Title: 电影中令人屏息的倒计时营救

倒计时 最后一分钟营救作为经典的电影叙事手法在救援题材影片灾难片中被广泛应用今年国庆档影片《万里归途》《平凡英雄》 搜救以及此前的《拆弹专家2》紧急救援都采用了这类手法巧用时间概念让情节扣人心弦你弟弟是七点半手的手
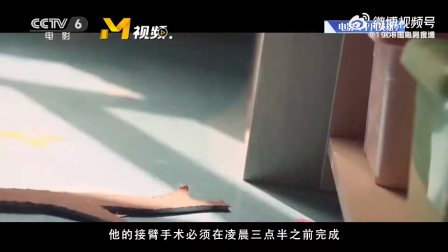23s 他的截闭手术必须在凌晨三点之前完成男孩失踪到现在
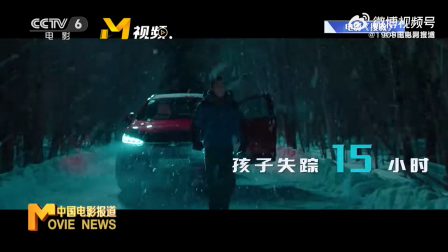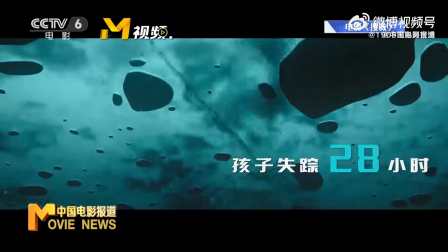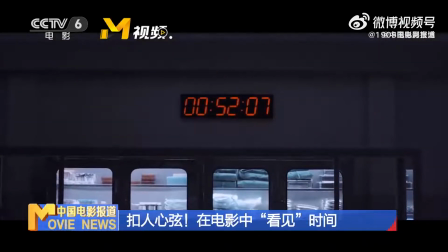40s
在這類極限救援關乎生死的故事中時間成為加強緊張感的重要因素給主人公設置倒計時
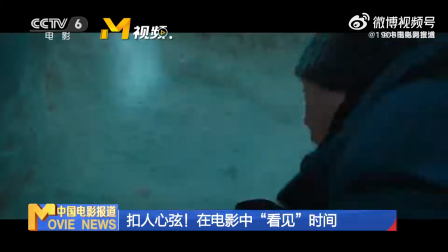48s
更是提升故事節奏推動人物行動力的有效方式
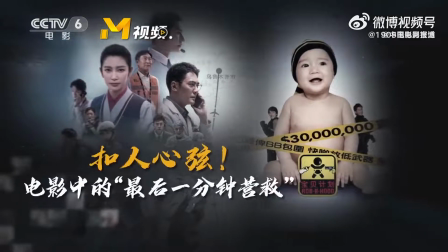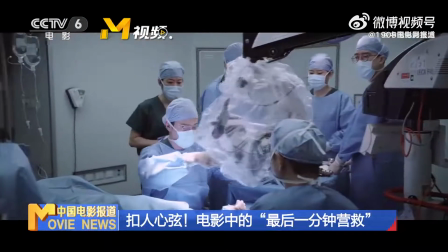58s
電影《平凡英雄》中時間的運用十分突出在八小時的轉運平安完成後斷臂男孩仍面臨手臂壞死的風險
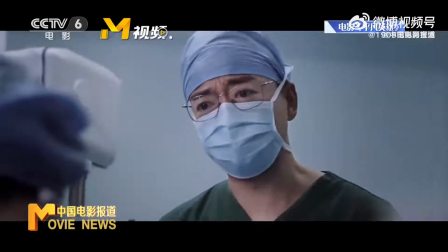66s 孩子現在生命提升不穩如果再不放弃保持手术
人就抢不回来了再给我两分钟但主刀医生顶住压力
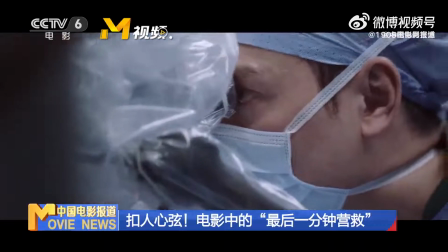73s
继续进行续接手术最终力挽狂安
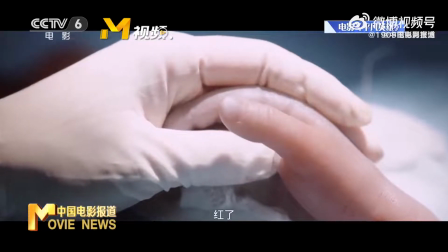81s 红了红了红了红了红了红了红了
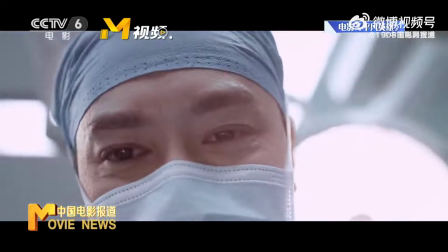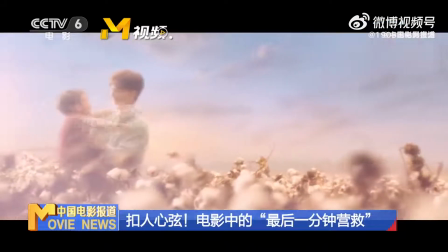91s
红了从八小时到两分钟平凡英雄的叙事可谓紧张不断稳抓观众情绪其实像这样用来
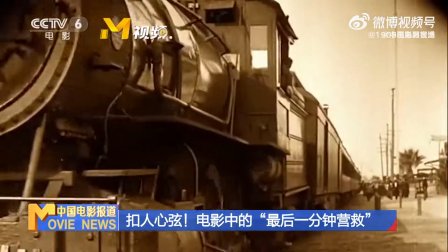99s
营造时间紧张感的电影叙事手法自电影诞生以来就被广泛应用最早可追溯于格里菲斯导演的电影
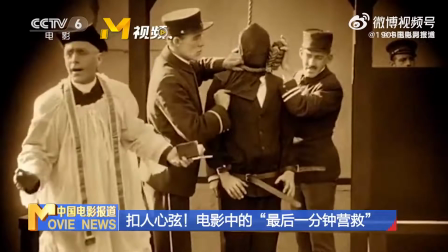107s
《一个国家的诞生》和党同伐异名为《最后一分钟营救》
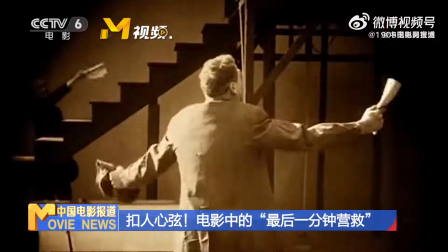112s
只在《最后一分钟千军一发》的时刻成功营救 化解危机
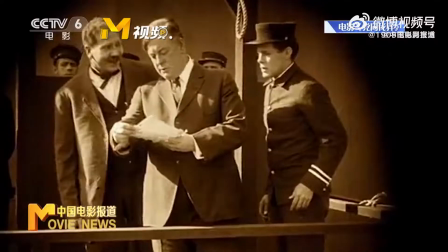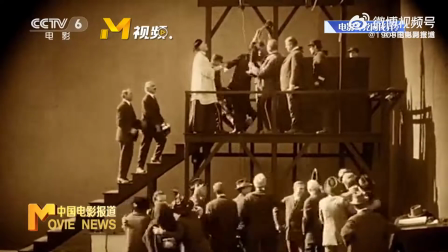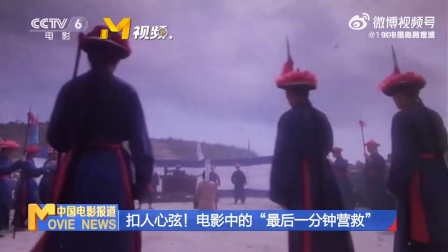126s
以国产片为例在单一场面里最常见的就是伐场救人
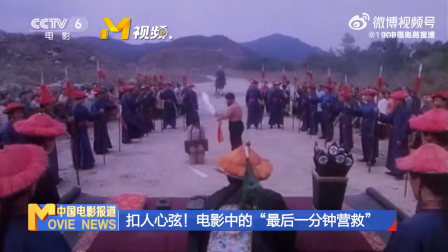131s
电影《九品芝麻关》便有这样的运用
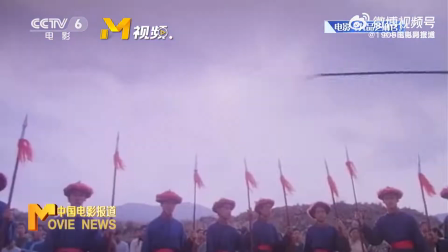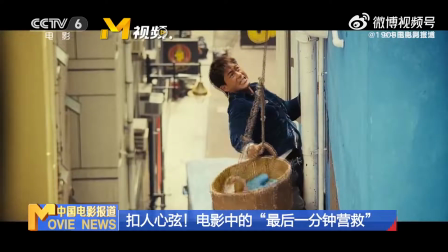142s
百年来最后一分钟营救被大量电影所运用演变达到极其紧张和刺激的效果在动作片里最常见
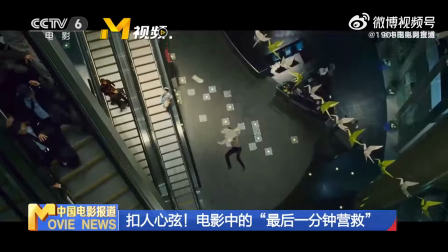150s
动作高手总在最后一刻挺身而出成功拯救受难者
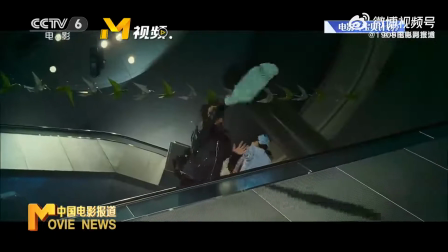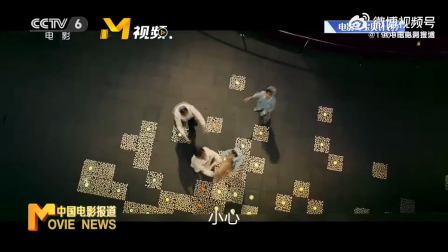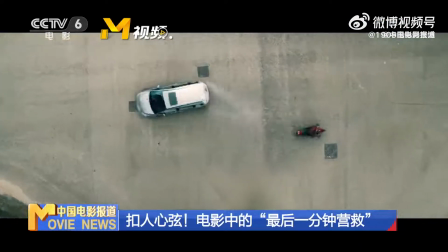166s
同样拯救小孩的情节在怒火中案中也有展现
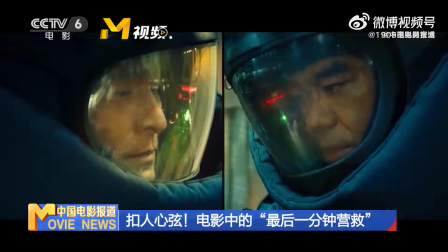174s
拆弹类的情节中最后一分钟的营救更是必不可少
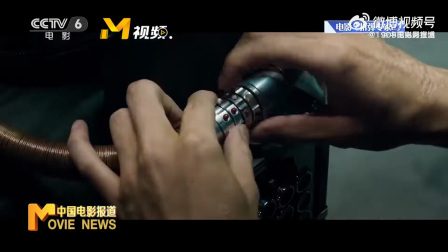183s
拆弹专家二里刘青云在最后五秒成功解锁化险为夷
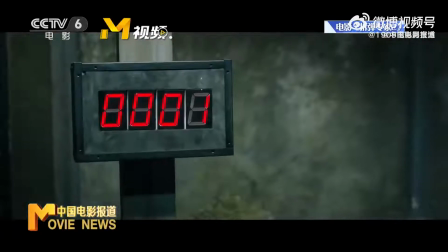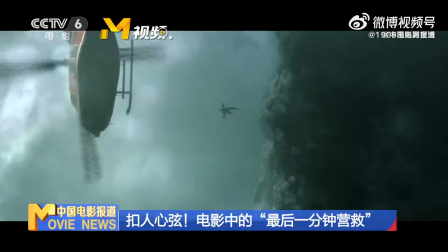194s
在烈火英雄紧急救援风暴等救援题材电影里主人公往往置于死地而后生在最后时刻脱离危险
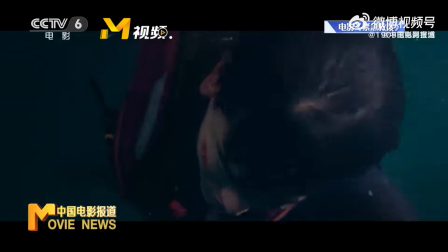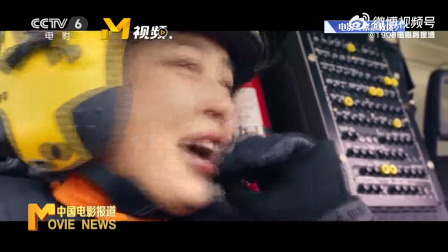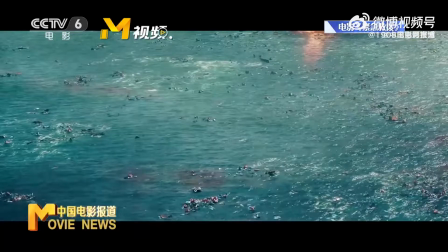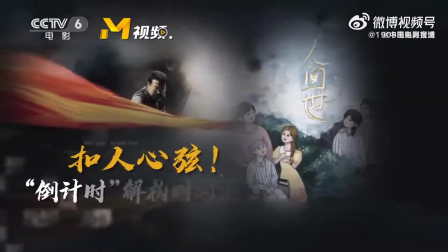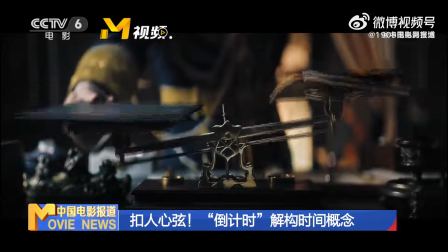232s
最后一分钟营救扣人心弦电影叙事中的时间倒叙手法
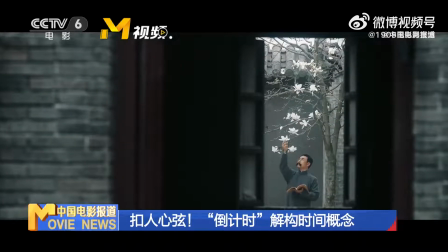237s
效果同样震撼